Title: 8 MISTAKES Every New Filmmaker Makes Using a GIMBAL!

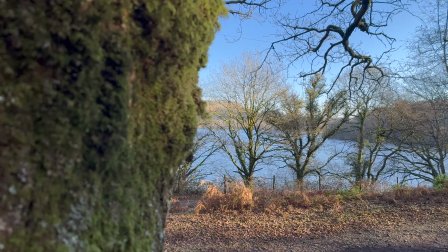Now, if you're a filmmaker or videographer that owns a gimbal, but you're just not getting the smooth professional shots that you were hoping for,
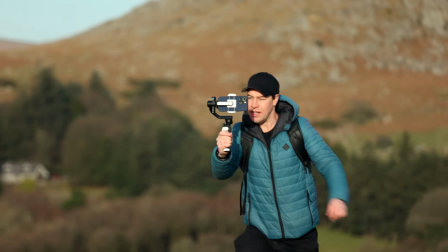then chances are you're probably making some classic beginner mistakes.
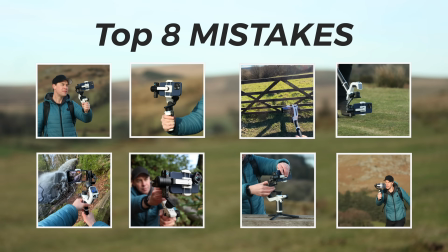So in this video, I'm going to run through the top 8 mistakes made by every new filmmaker so that you know exactly what to avoid. A big thanks to Filmmaker for sponsoring this video. I'm going to be shooting everything on the new Sculp Mini 2 combined with the iPhone 15 Pro Max. But as always, all gear used in this video will be linked in the description below. Now, let's jump straight in with classic beginner mistake number 1, moving too fast. When you move your gimbal too fast, it can result in footage that looks unnatural and jarring to the viewer.
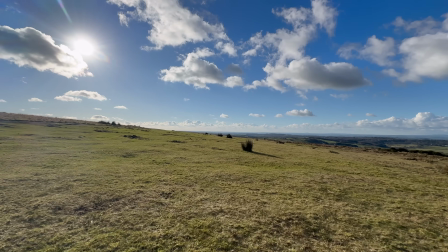Moving your gimbal too quickly will result in a loss of smoothness. Gimbals are designed to stabilize and smoothen footage.
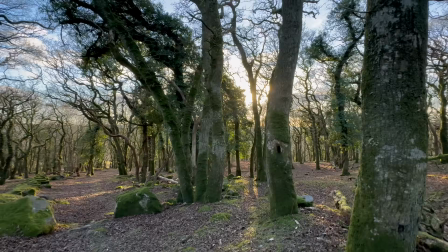Fast movements exceed the gimbal's ability to maintain stability, leading to shaky, jerky shots that defeat the purpose of using a gimbal.
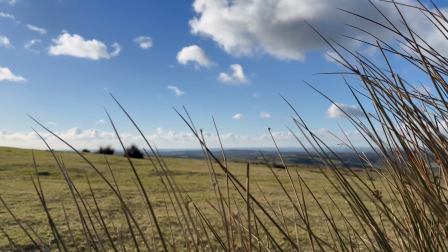So the next time you're out on a shoot, practice slow and controlled movements. Start by practicing shots that have deliberate camera movements.
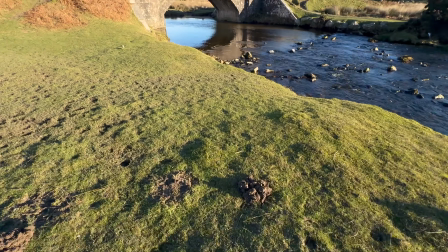This helps getting a feel for the responsiveness of your gimbal and ensures smoother shots.
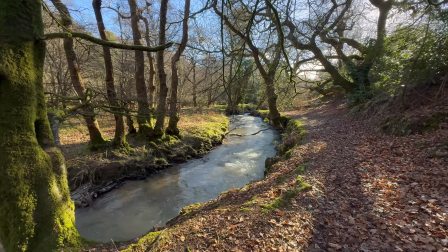Also, be sure to adjust your gimbal's settings. Some gimbals offer different speed settings for movement.
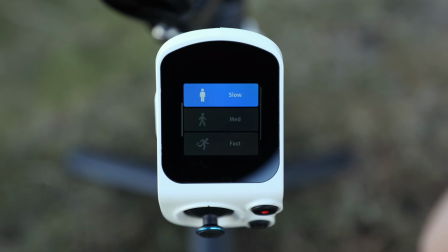This one, for example, has fast, medium, or slow motor speed. Personally, I find the slower settings give the best results. So be sure to experiment with these settings and find the right balance between speed and smoothness to best suit your shooting style.
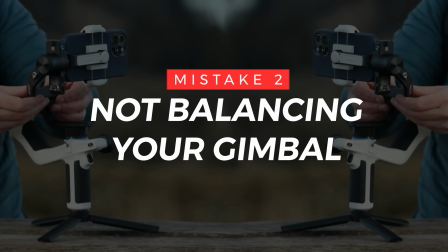Okay, classic mistake number 2, not balancing your gimbal correctly.
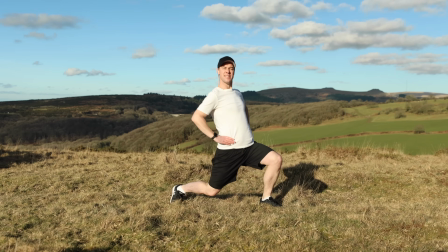A filmmaker not properly balancing their gimbal is a little bit like a runner not tying their shoelace before a really important race.
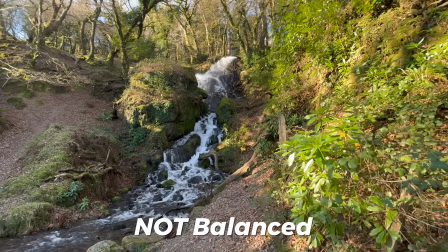Not properly balancing your gimbal can lead to shaky footage, affecting the overall quality of your video,
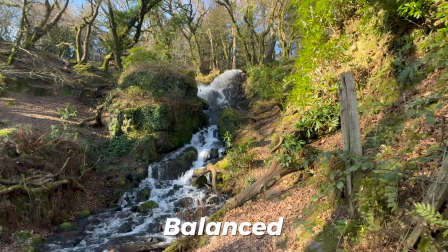whereas a balanced gimbal ensures smooth and stabilized shots, enhancing the professional look of your work.
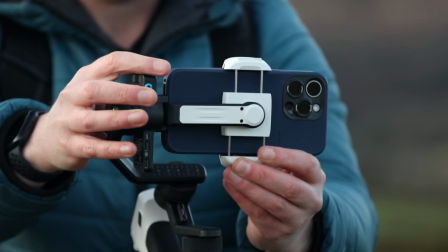For beginners, mastering gimbal balancing is crucial to achieve professional results.
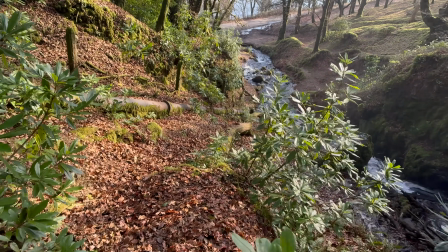This will prevent distractions caused by jittery or uneven footage that can distract from the intended narrative.
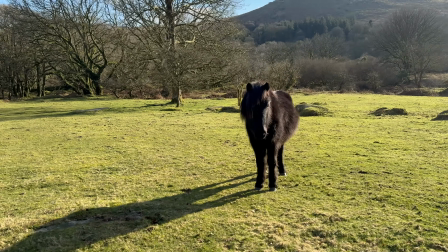It's quick and easy to do and makes a huge difference to your footage.
Hello. You're friendly, aren't you, eh?
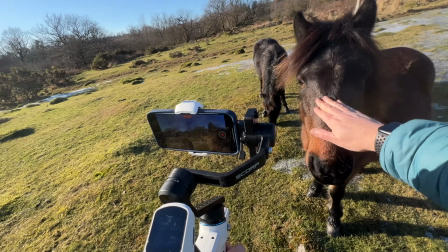Wow, hello. How you doing? Nice to meet you. You don't mind if I put you on YouTube, do you?
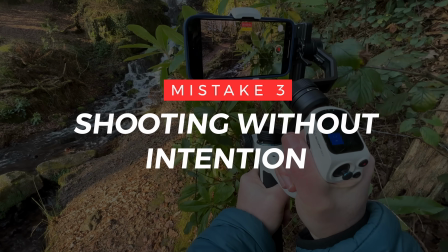Okay, mistake number 3 is shooting without intention. Now, a very common mistake when first starting out using a gimbal is to hit record and just start walking around filming everything that you see.
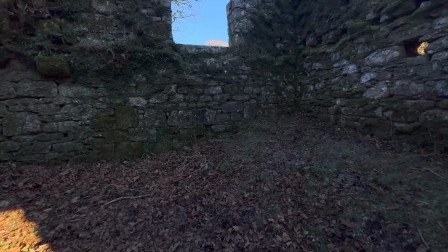And although this will give you a smoother looking shot compared to shooting handheld,
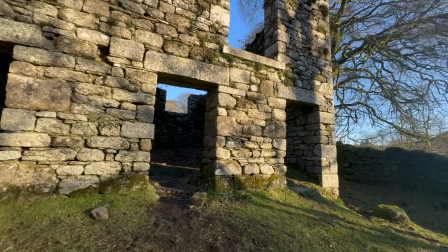without purpose or intent behind your shots, it's going to feel messy and all over the place.
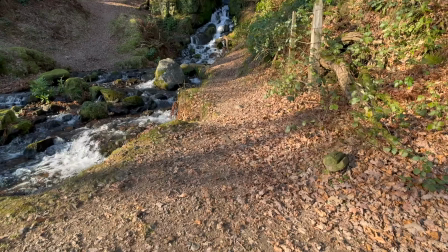Now, these shots don't need to be long shots. Start by practicing shots that are between 5 and 10 seconds long, but make them purposeful.
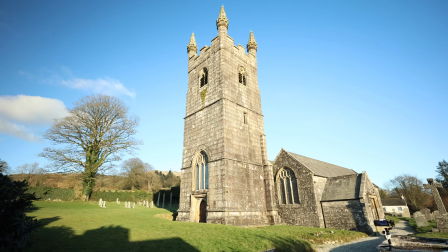Take this church, for example.
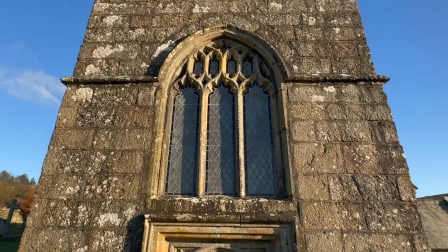Someone shooting without intent might hit record, casually walk up towards it, move the gimbal around, yeah, that's good enough, and move on to the next shot. But to make this shot 10 times better, let's shoot with intent. I'm going to start from further away with my camera facing down.
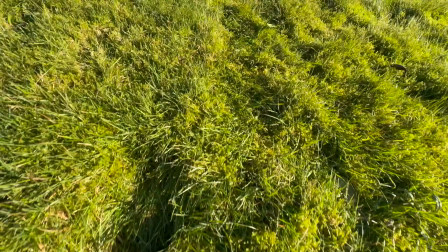I'm going to hit record, start pushing forward, keeping my movement nice and consistent, and as I get closer, I'm going to tilt up to reveal my focal point. A much better shot, so much more professional. So think about your shot before you hit record and you will massively transform your results.
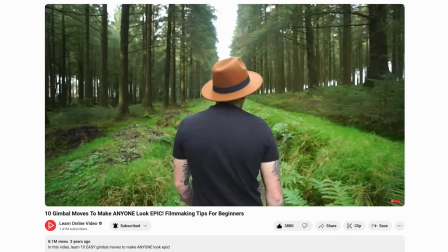If you'd like to learn 10 easy go-to gimbal moves, then I will link a video up here in the cards.
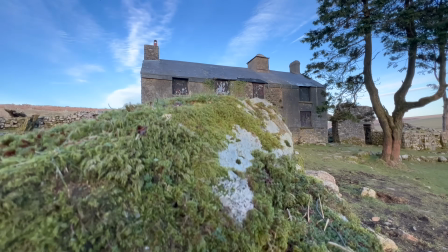And if you're just starting out and you'd like a crash course in shooting cinematic videos using your phone, then I have a course that covers everything.
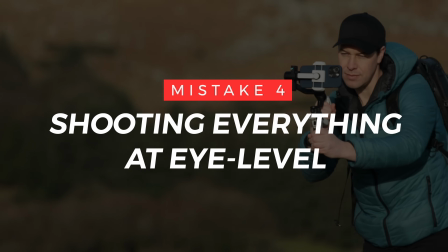I will link it below. Okay, the next mistake is shooting everything at eye level.
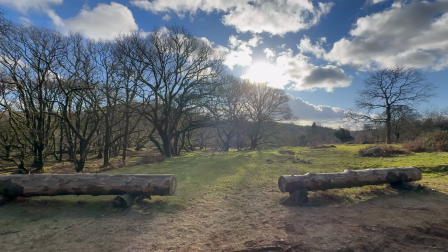Now, when consistently shooting everything at eye level with a gimbal, you risk creating a monotonous visual narrative that lacks depth and variety.
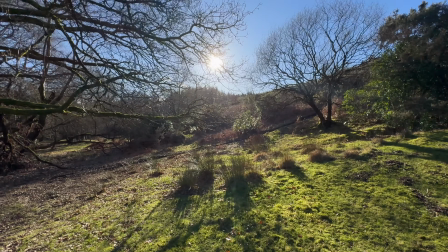Eye level shots, whilst natural, can become incredibly boring very quickly and may not effectively convey the intended emotions,
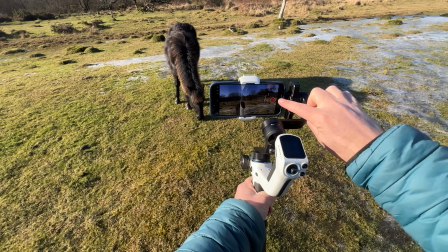feelings, or mood that you're looking to create. So to fix this very common mistake, be sure to explore alternate camera angles.
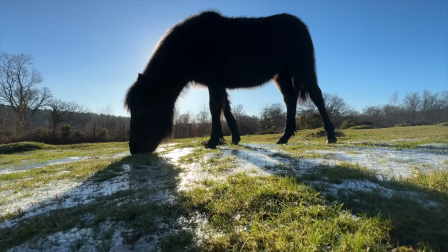Shooting with a gimbal makes it much easier to get your camera low to the ground, so take advantage of it.
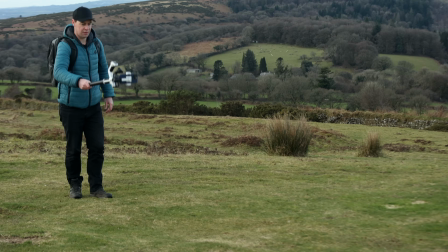This gimbal, combined with an extension grip, means I barely need to bend down in order to get a low shot.
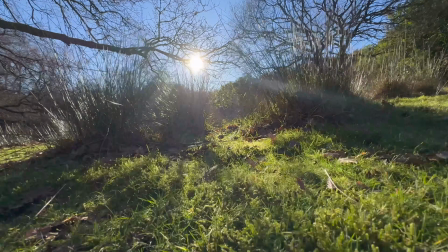Low angles create a much more dramatic look, and the camera movement is emphasized as the ground quickly passes beneath.
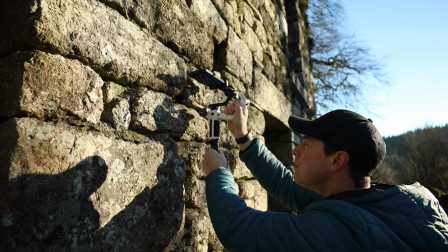Try getting your camera higher for a more interesting angle. Look for more unconventional perspectives to help add visual interest to your films and videos.
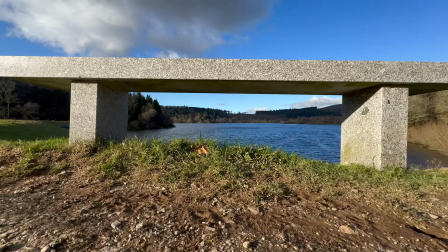Experimenting with different camera angles allows you to communicate your story more dynamically and captivate audiences through varied and purposeful compositions.
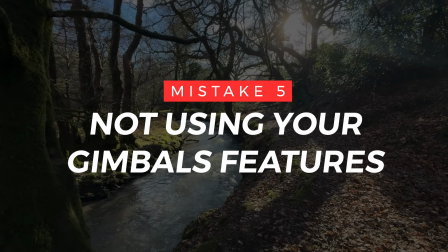Okay, the next mistake is not using your gimbal's features.
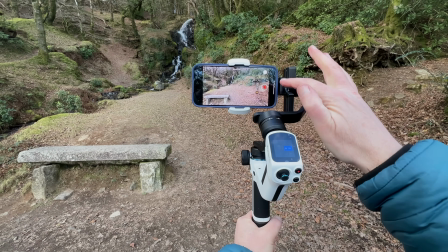Now, every gimbal will have different features to help you get the smoothest shots possible, so don't make the mistake of not using them.
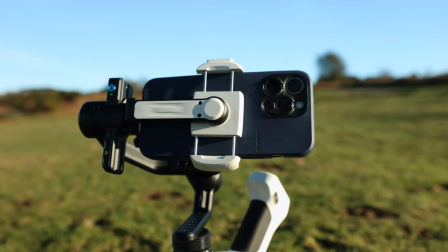This gimbal, for example, has built-in AI tracking tracking, and it's really impressive and easy to use, especially if you're a solo filmmaker. For example, let's say I was a travel filmmaker looking to capture some cinematic solo B-roll.
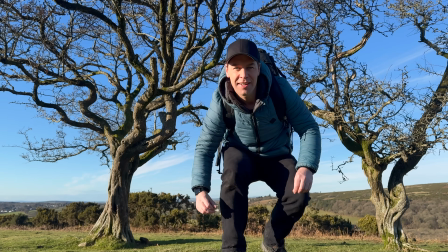Well, to do this, all I need to do is give this gimbal the OK gesture, and the gimbal will begin tracking me, and it's incredibly accurate.
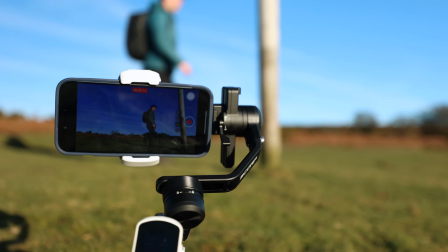Even if I walk behind something, the gimbal will continue tracking.
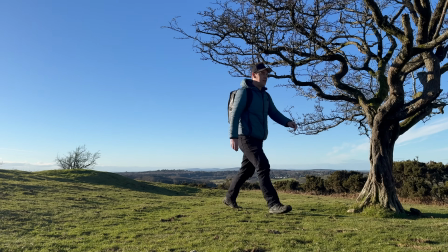And as you can imagine, if you don't have a camera operator to help you on shoots, then this is a complete game changer.
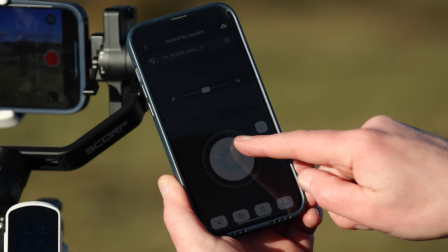This gimbal has wireless Bluetooth control, joystick and motion control. It allows you to shoot in both horizontal and vertical video.
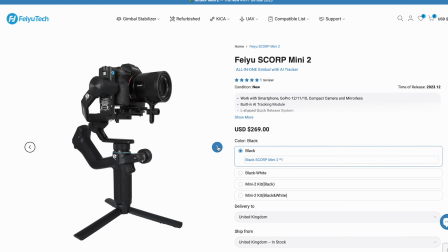Plus, this is a hybrid all-in-one gimbal. Some gimbals only hold one type of camera, whereas this one holds just about anything.
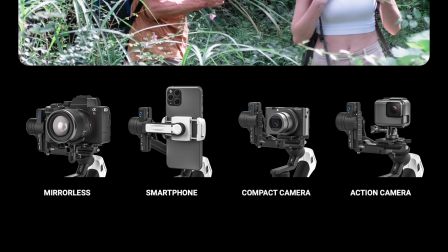Mirrorless cameras, mobile phones, compact cameras, action cameras.
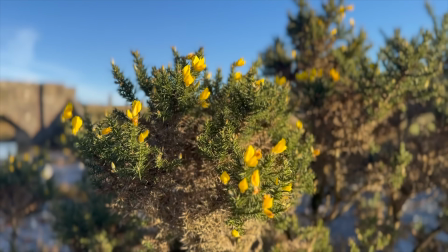So be sure to check what features your gimbal has, because you might be missing out on making the whole process so much easier.
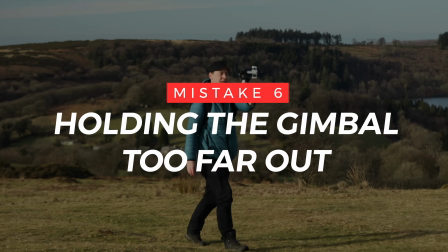Okay, mistake number 6 is holding the gimbal too far out. The closer your gimbal is to your body, the smoother your shots will be.
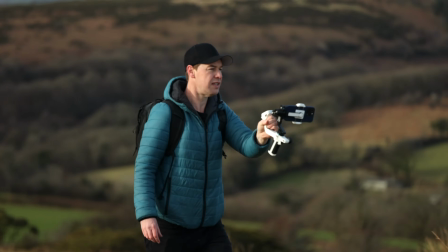Holding your gimbal too far away from your body can compromise stability and result in shaky footage.
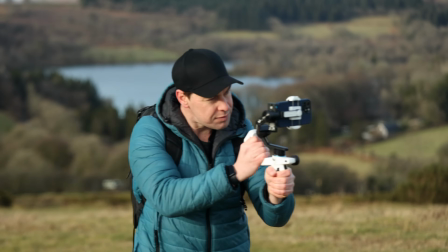The closer the gimbal is to your body, the smoother your shots will be. This will minimize unwanted vibrations and allow for more control.
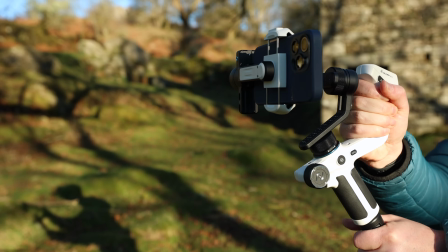For optimal performance, bring your gimbal closer to your body and try to maintain a compact and centered grip on the gimbal's handle.
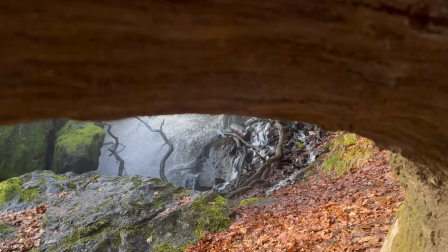Keeping the gimbal close to your body will utilize your body's natural stabilization.
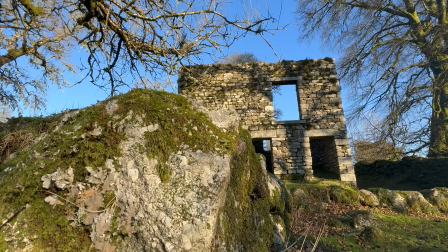There will of course always be times when you'll need to extend your arms, whether that's to capture a high-up shot or a low shot,
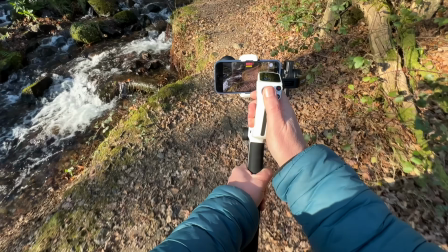but with your basic movements like your push forwards or your orbits, keep your gimbal close to your body.
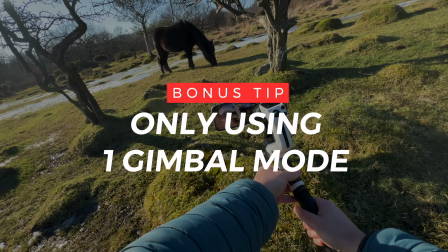Okay, the next mistake is only using one gimbal mode.
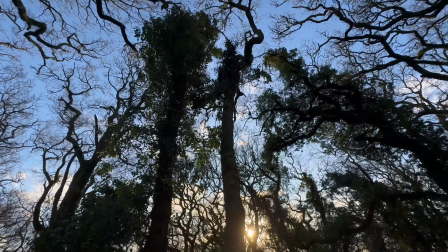Relying solely on one gimbal mode can limit the creative possibilities and the effectiveness of your filmmaking.
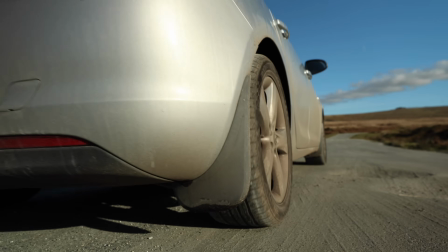It's a bit like buying a car but only ever using first gear. First gear is great for pulling away, but terrible for other scenarios.
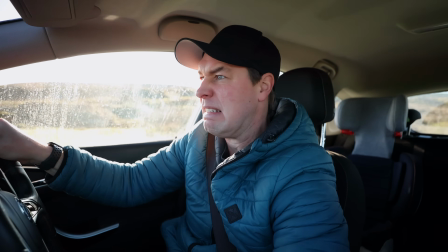So learn your gimbal modes and use the best one for each shot. Let's quickly run through the top 3 gimbal modes and what they do.
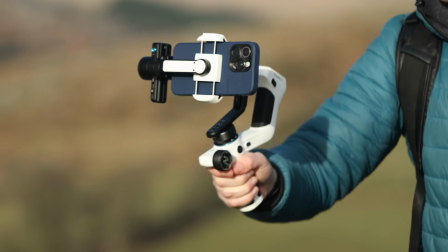Lock mode. In lock mode, all 3 axes are locked, and no matter which way you move your hand, the gimbal keeps the camera in a fixed position.
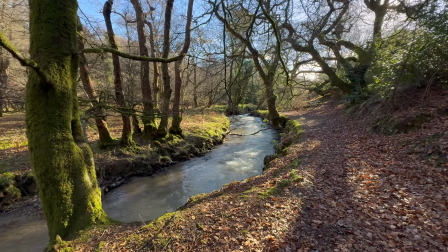This mode works well for a push forward shot or any movement where you want your camera to remain in a fixed position.
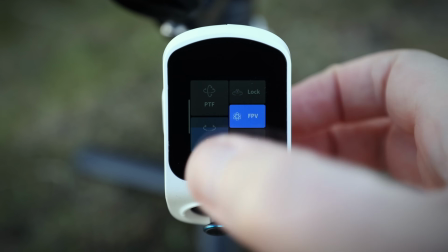But using alternate gimbal modes enables you to adapt to varying subject movements.
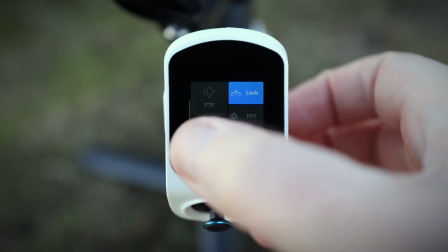For instance, tracking a fast-moving subject might require a different mode than capturing a stationary subject.
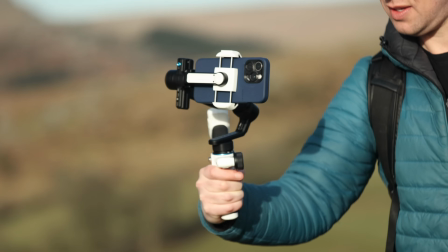Pan follow mode. In pan follow mode, the pan axis follows the movement of your hand.
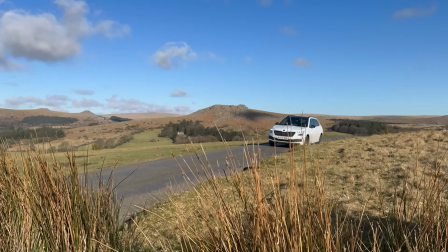So let's say you wanted to capture a fast-moving car, then this mode is going to allow you to do it much easier.
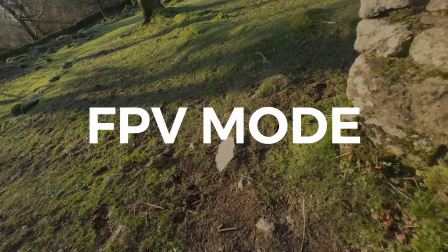You've also got FPV mode or first-person view mode.
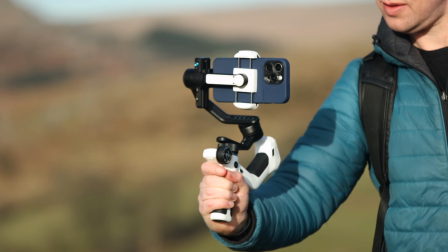This is great for action shots because in this mode, the pan, tilt and roll axis all follow the movement of your hand,
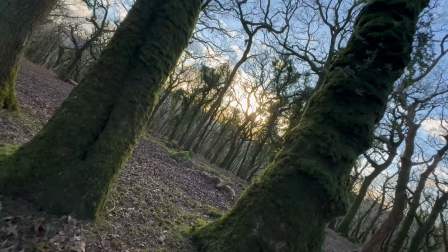and this creates dynamic and immersive shots that mirror the operator's motions.
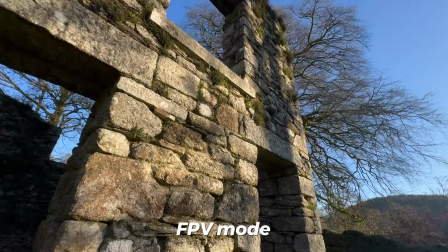A time and a place for each of these modes, so be sure to experiment.
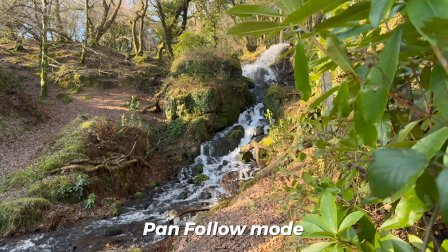Practice shots using different modes and gradually incorporate these shots into your filmmaking and use them to enhance your storytelling.
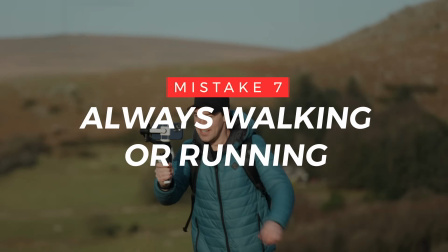Okay, the next mistake is always walking or running with your gimbal.
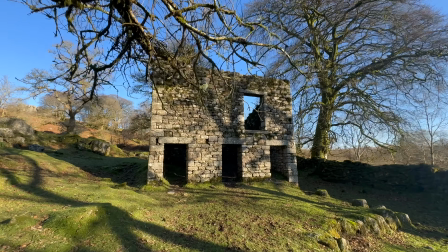A common beginner mistake when using a gimbal is to assume that you need to be walking or running to capture a good shot, and this simply just isn't the case.
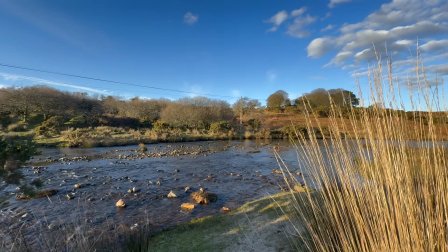Sometimes just using your arms and upper body to create the movement is far more effective.
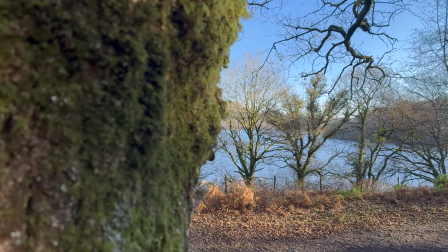Let's take this reveal shot from behind this tree, for example. I don't need to be walking in order to capture this shot.
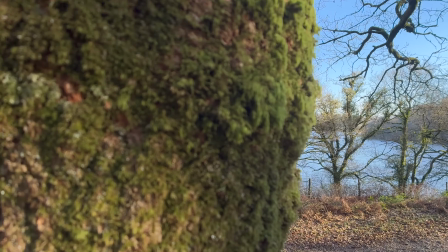It's all in the arms and upper body. It is possible to capture this shot by walking, but it's far more likely to be shaky due to the uneven ground, and it's just not necessary.